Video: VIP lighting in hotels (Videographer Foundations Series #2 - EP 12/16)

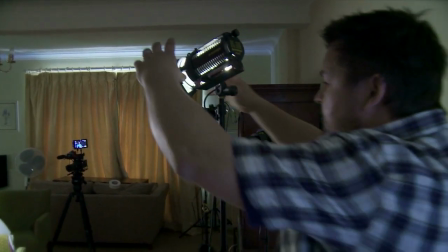255s
But I digress slightly. The lesson really is that you can have a light do several things for you by controlling the angle of the barn doors.
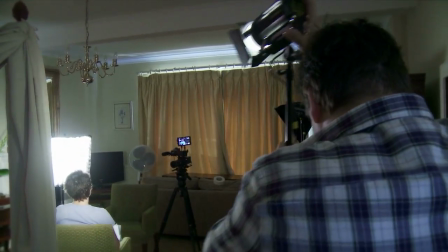264s
But here I just want to isolate the side of Izzy's face.
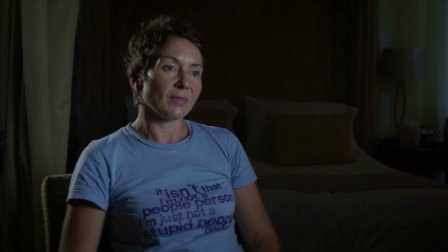271s
Now the other thing is our contributor has a big afro haircut, so the hair of our contributor is going to be much bigger. So I want to put this in a position where I know that if I have to make the light source bigger or smaller, I can.
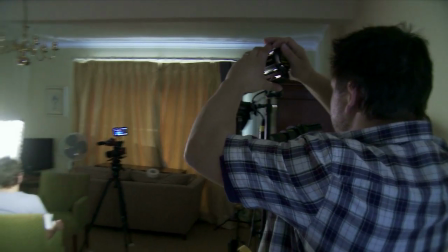286s
Now that's starting to look quite nice.
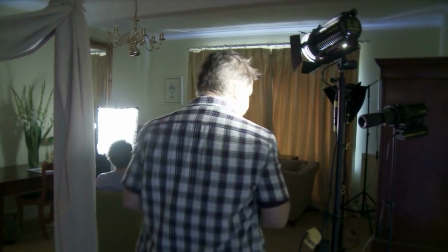290s
The third light I want to put into this scenario is using something I haven't showed you yet.
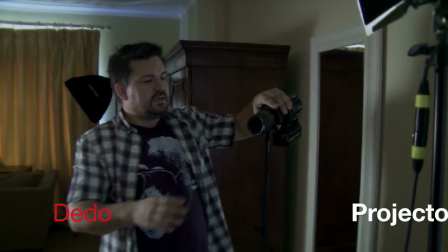296s
This is a projector lens and a zoom lens on a dado light.
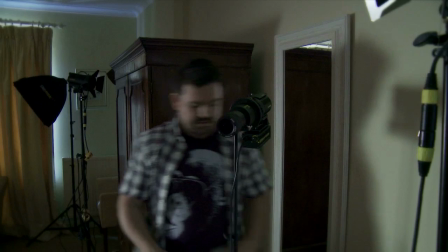301s
And what this does is using these gobos, I'll show you one of these.
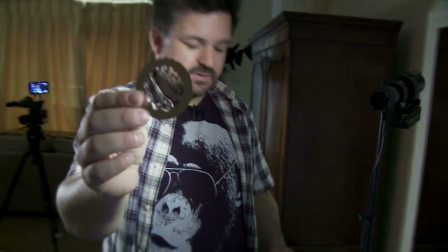308s
It's a metal frame that has a shape cut out of it, and this goes into this.
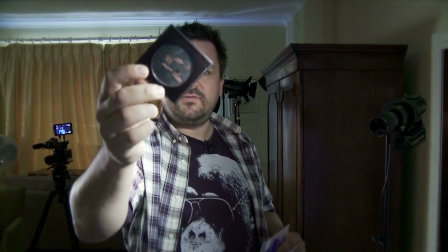316s
So what happens is this is heat resistant,
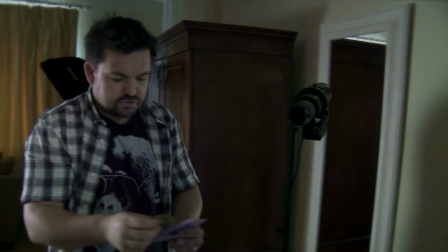319s
slips into the projector lens and allows you to create shape and texture with your light on backgrounds.
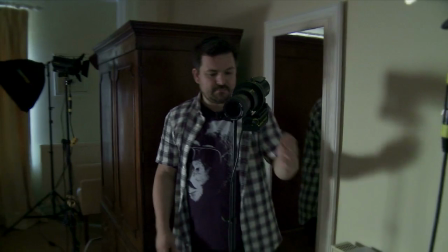328s
And what I'm doing here is I'm
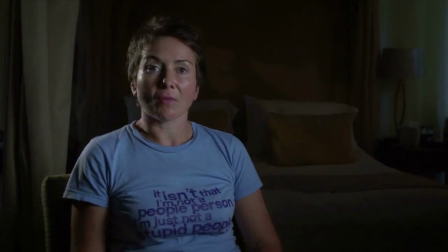333s
just putting that light just on the back of shot there. You'll see I've got shape.
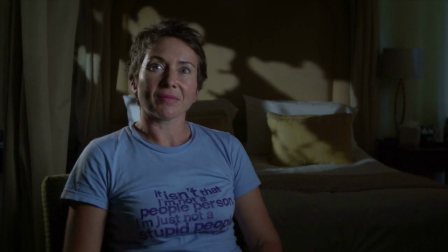343s
Now, at the moment that looks a little bit contrived and a little bit like it looks like we put a light there,
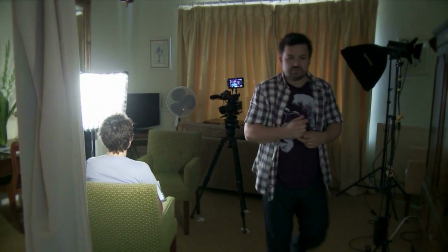351s
but what we can do is
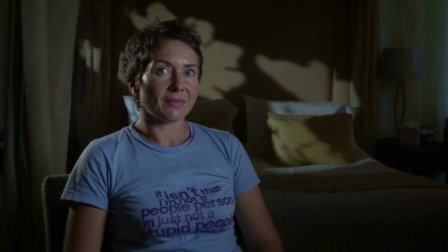354s
just soften it slightly by using the zoom lens to make it more out of focus.
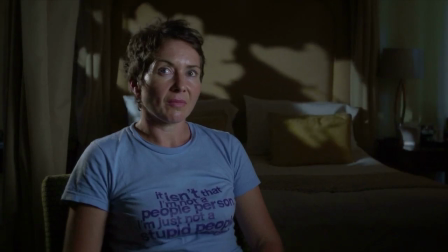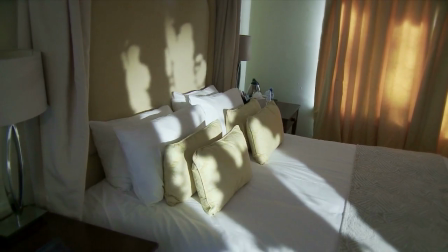365s
I mean, this really comes down to subjectivity. You know, I can't tell you what's right or wrong here.
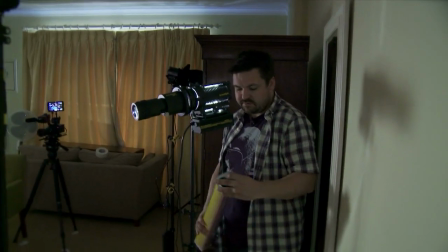371s
And I think what I'd probably do is add a little bit of color to that light.
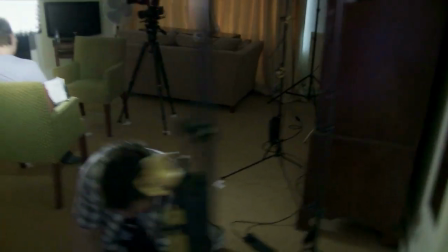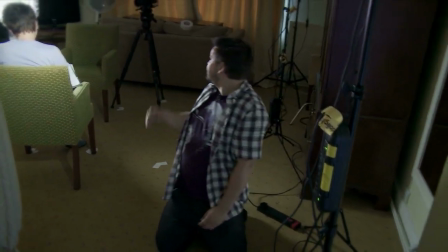382s
And I'm thinking, you know, this is a celebrity interview. We don't want to go too severe.
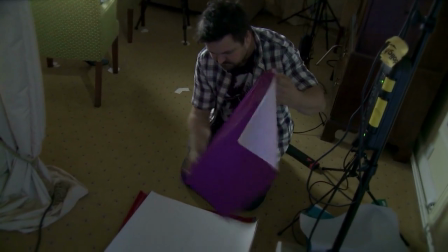387s
This is a lovely color, actually. This is a real favorite of mine. It works really well.
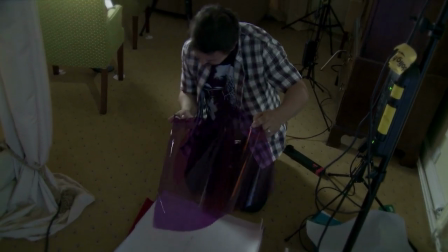394s
This is, well, the equivalent here is Lee Filters 170.
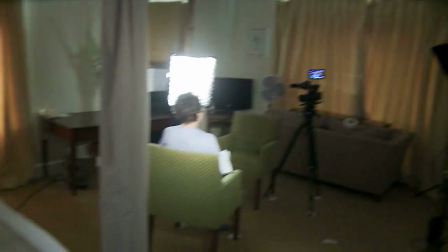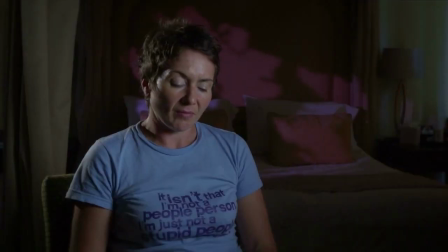And that just adds a little bit of a color to that light. It's very subtle.
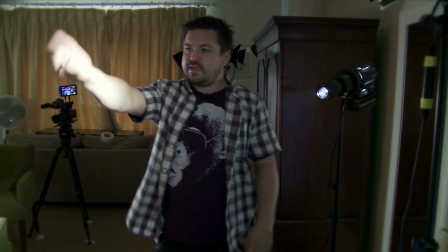415s
I'm not sure about that color, actually. Doesn't work too well. Because we've got a yellow headboard, the purple's not really working.
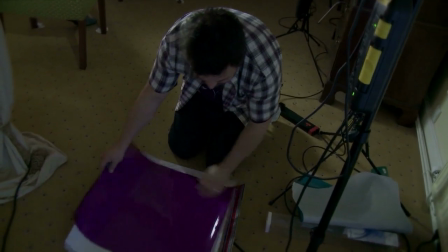425s
So let's think maybe a green, actually.
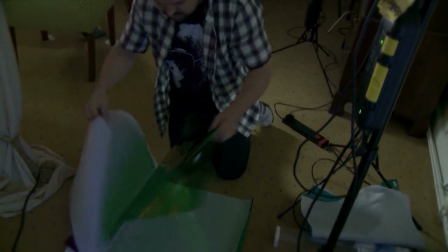430s
To go complementary to rather opposite.
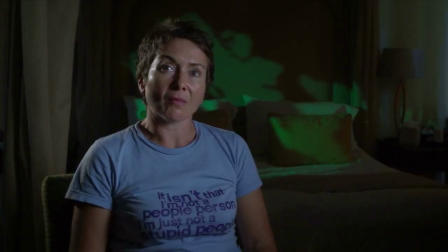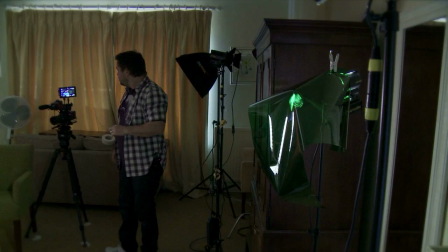442s
Yeah, that's okay. Now, the only thing I'd probably do here is
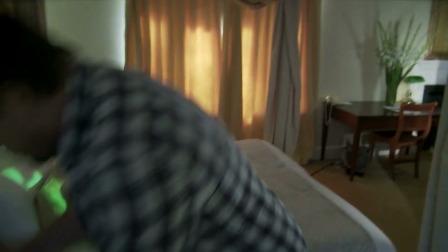448s
add that, make that light a little bit higher and actually cool this light down using just, I think this is an 8th CTB now.
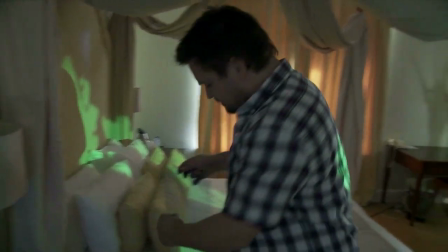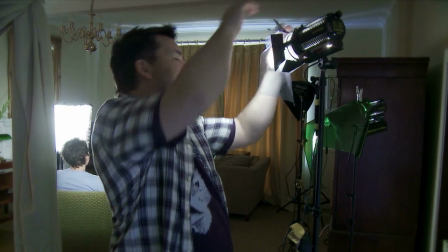464s
This will just, what we've done is we've balanced the camera 3200, which means all the lighting in the room is tungsten.
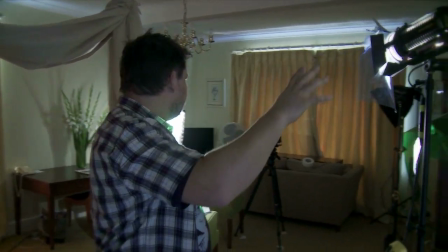473s
By putting a slight blue onto this lamp source, we're actually turning the color temperature of this light source here
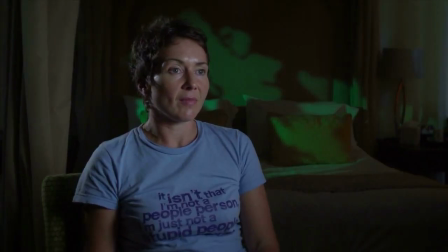481s
from tungsten to just a little bit blue, and it works really well. I'm not convinced that that green is the right color for the back of shot.
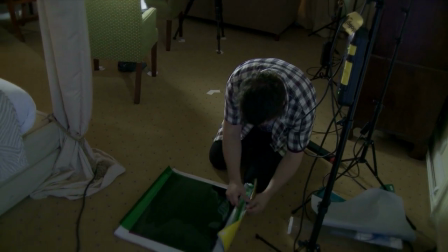492s
And this is where you just got to experiment a bit to see if you get a color that you like the look of.
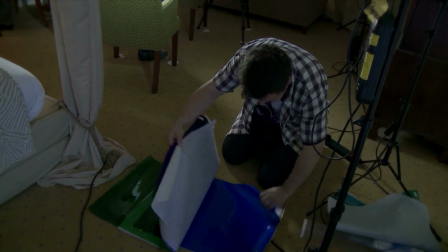500s
Let's see what this one looks like.